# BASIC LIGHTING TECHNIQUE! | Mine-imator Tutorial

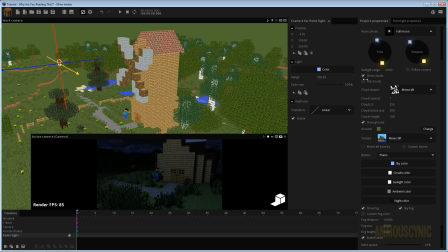12:24 And I'm going to churn up the effect here. Something like, maybe we'll go up to say 700, and we'll work with that and see what we can get.
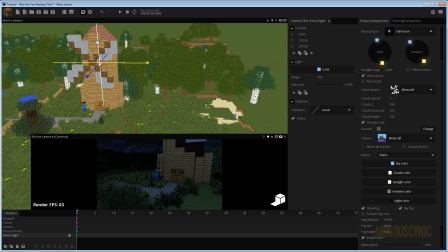12:35 And let's bring it out over this way. And bring it down.
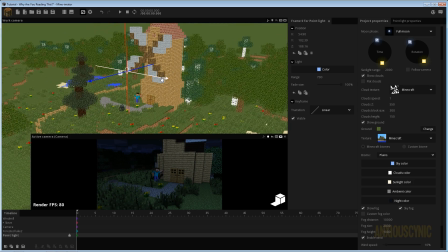12:41 Like, you do have to be careful with these shadows because, you know, the moon isn't really supposed to be that bright. So we don't want it to have a whole lot of harsh shadows and whatnot, though there could be, depending on the size of the moon that you're sort of imitating here.
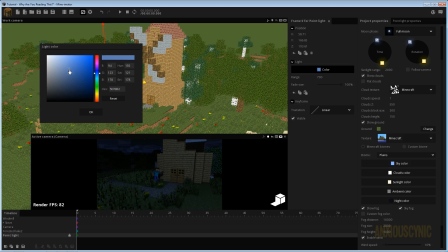12:55 But basically, I would do something like this, and if I feel like that's too bright, you can come down here like this, like so. Bring it in even more blue, however you want it to be. Something like that.
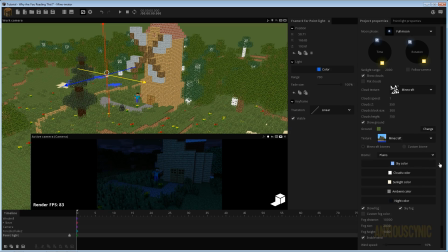13:08 That looks sort of like a night scene. And to flesh this out a little bit more, I might would come down here and bring in the fog a bit. So if I come in something like so, we want to actually bring the fog distance in.
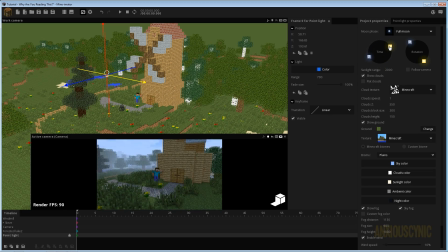13:25 Let's actually turn this up so we can kind of see what we're doing here with the fog, just for the sake of it for now. And let's go ahead. We want to have the fog be a little bit denser. You know, you might be kind of simulating a nighttime where there's, you know, more fog out due to the time of day or whatever.
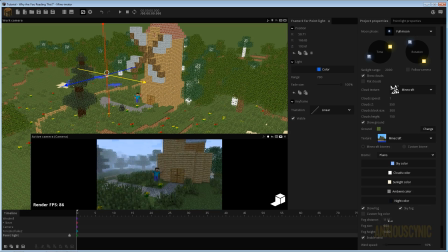13:43 Let's go ahead and make that about 900. Something like that. Really depends. Let's go about 1500 and then bump this up. You really have to kind of play with it and see. It depends on the mood you want for your scene and stuff. So I'm going to come back over here and let's go ahead and drag this down.
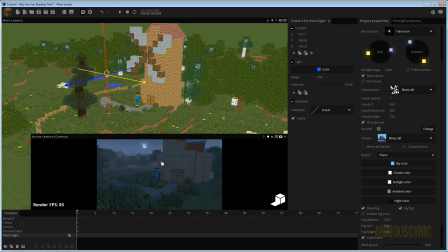14:02 As you can see, the moon is there, so you might would want to have the light kind of in line with where the moon is. So if I bring this up and over, then chances are a moon should be...
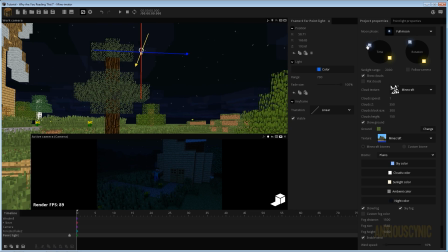14:17 where you at, moon? I don't know. I usually, like, when I'm doing this kind of stuff, I'll try to make so the moon is,
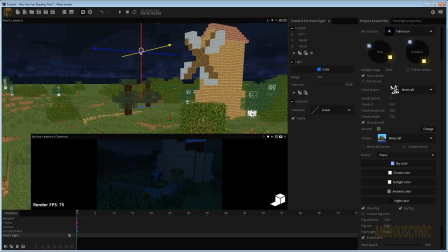14:27 or the light is in line with where the moon is at the time. So that's just something I typically do.
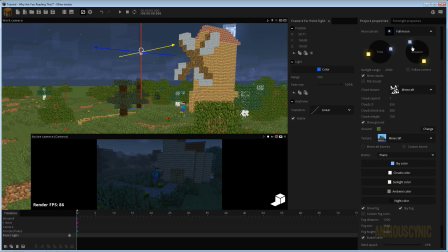14:33 It's not necessarily like something you have to do there. All right, so the moon is there.
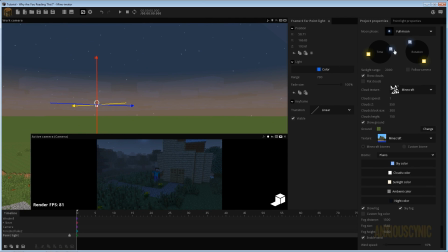14:39 That means it should be coming over this way if when we do the lighting that I'm after.
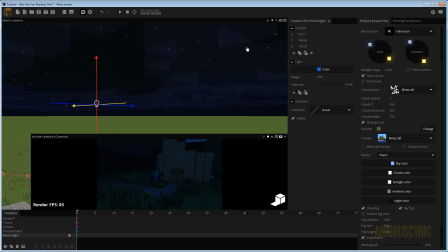14:44 There it is. All right, so let's say the moon is going to be right up there.
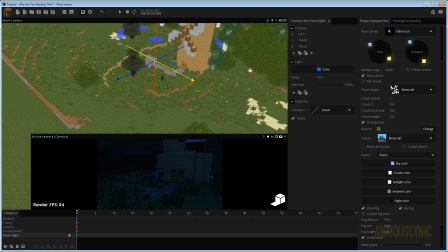14:49 And as you can see, that kind of lines us up a little bit with that there. Yeah, something like so, not too terrible. And we can get rid of that fade size, or we can leave it in however you want it to be, and light up that scene a little bit.
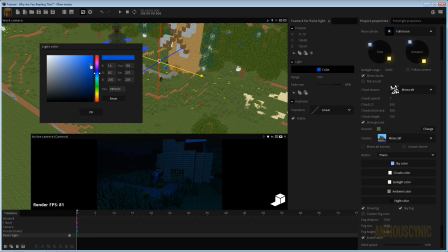15:07 And let's see, I feel like that's a little bit too harsh.
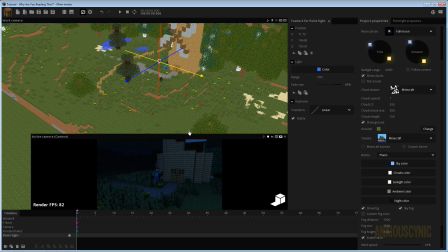15:13 Maybe something like that. Anyway, something like that. And that way you can actually light your scene and have things be visible, and it still looks like it's nighttime. It doesn't really look like there's a huge light source. You know, obviously you could probably do this better if you play with it enough and make it fit your scene more ideally,
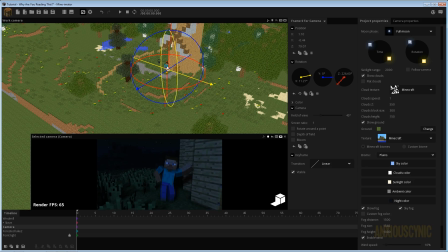15:32 but you could easily create this kind of nighttime effect without losing all of your scene in complete darkness. So let's go ahead and try this. We'll turn that on, and we can turn on our bloom if we want to.
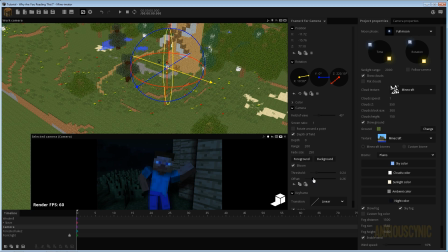15:48 Highly recommend. Another thing that I see is a lot of people kind of overdo the bloom in their videos. It may look cool at first or whatever, but I would highly recommend you don't overdo the bloom. It's really better if you keep it subtle. Some of them I've seen are just really blown out kind of blooms and stuff, and
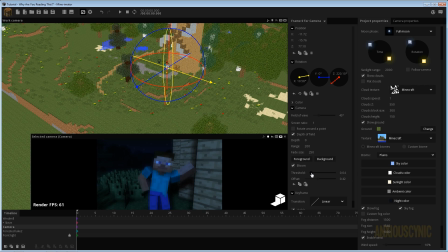16:07 it may be fun to play with, but just my little pro tip, if you want to consider it that, is keep your bloom pretty subdued. You don't want to overdo that too much. For a night scene like this, you may not even want any bloom, because there's not a whole lot of light.
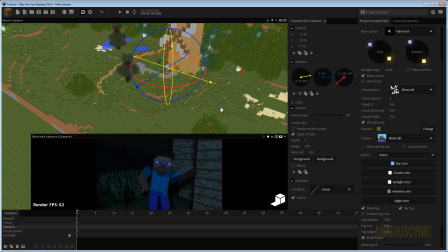16:22 Maybe if you have a campfire or something like that, you would want to use it. But for this, I'd say that doesn't look too terrible.
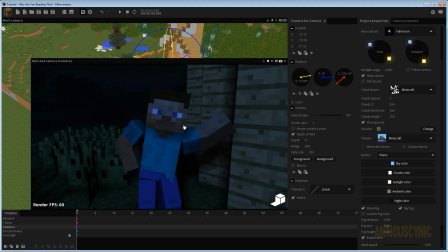16:29 So that's it, guys.
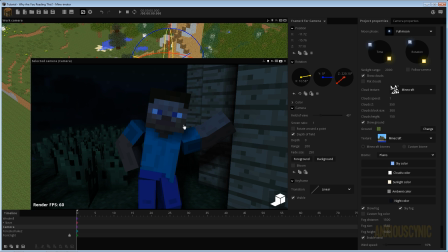16:30 That's pretty much, you know, you could do the environmental light thing like I showed as well if you want to bring in some light to those backside areas.
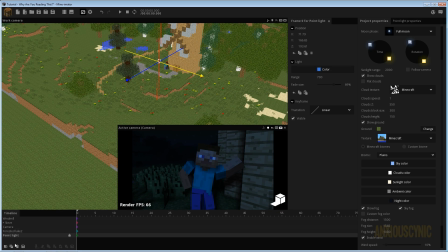16:38 Let's go ahead and do that just real quick since I thought of it. And we're going to take this one.
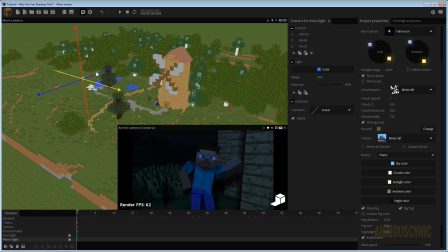16:44 Let's bring it down to, say, 300 and bring it out over here somewhere, like so,
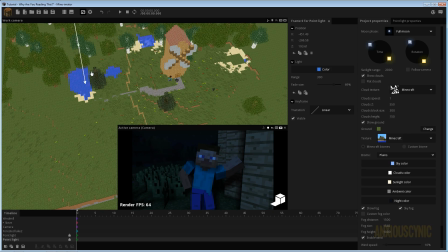16:53 somewhere out here over these trees. Again, like, we have the fog and all these other things going on for us,
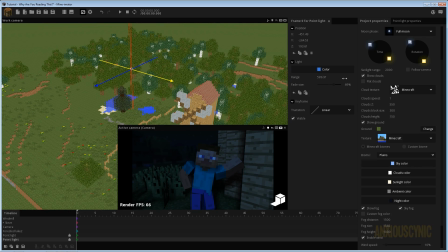17:00 but as you can see there, very very slightly, let me turn this up just a tad, maybe about 320. Whoa, hang on, 320, there we go. You can actually do the same thing we were showing back there before.
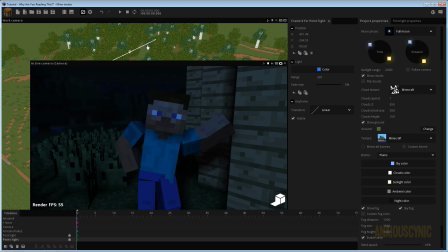17:15 Let me bring that up, where you see a little bit more detail and your image isn't quite so flat. It's really kind of difficult to see there, but that way you don't just lose everything in the darkness if you don't want it to be. You may want that to be the case. It's up to you, you know, whatever you're going for,
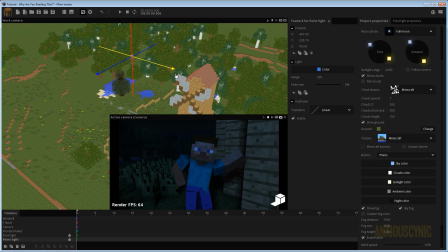17:34 but those are just little ways that you can introduce some more texture and depth and overall quality to your scene by just using a couple of point lights. I would highly recommend trying to stick with no more than two, maybe three.
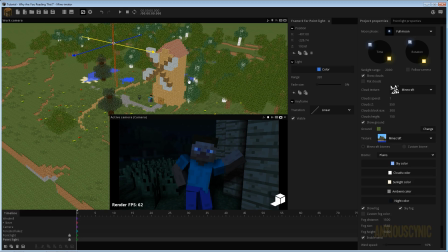17:46 I typically try to stick with one if at all possible, because point lights can be so intense on your computer when you're trying to animate. Of course, like I said, you can work with it with the settings turned way down, and then when you're ready to render, bring up your sun to very big or gigantic.
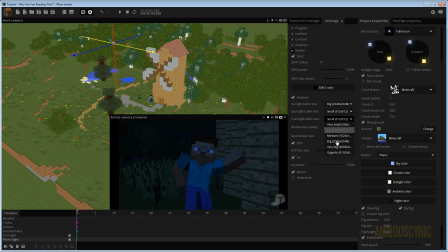18:03 Usually you can leave the point light on like big or maybe very big at most, and it'll produce pretty decent results, but just remember to turn those up when you go to render your final animation with that there button right there. So that's going to be it, guys. Once again, I hope it was helpful.
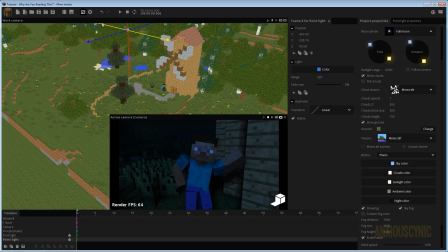18:19 I hope you learned something or something, and maybe gave you some inspiration or some tips to try and employ in your own animations.
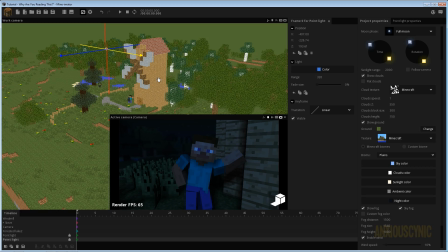18:27 But that's going to be it. So thanks for joining me, guys. Once again, hope it was helpful. If you liked this video, feel free to hit that like button, comment, and subscribe to become a citizen today. Share it with your friends and your family and your pets. And I will see you guys in the next video.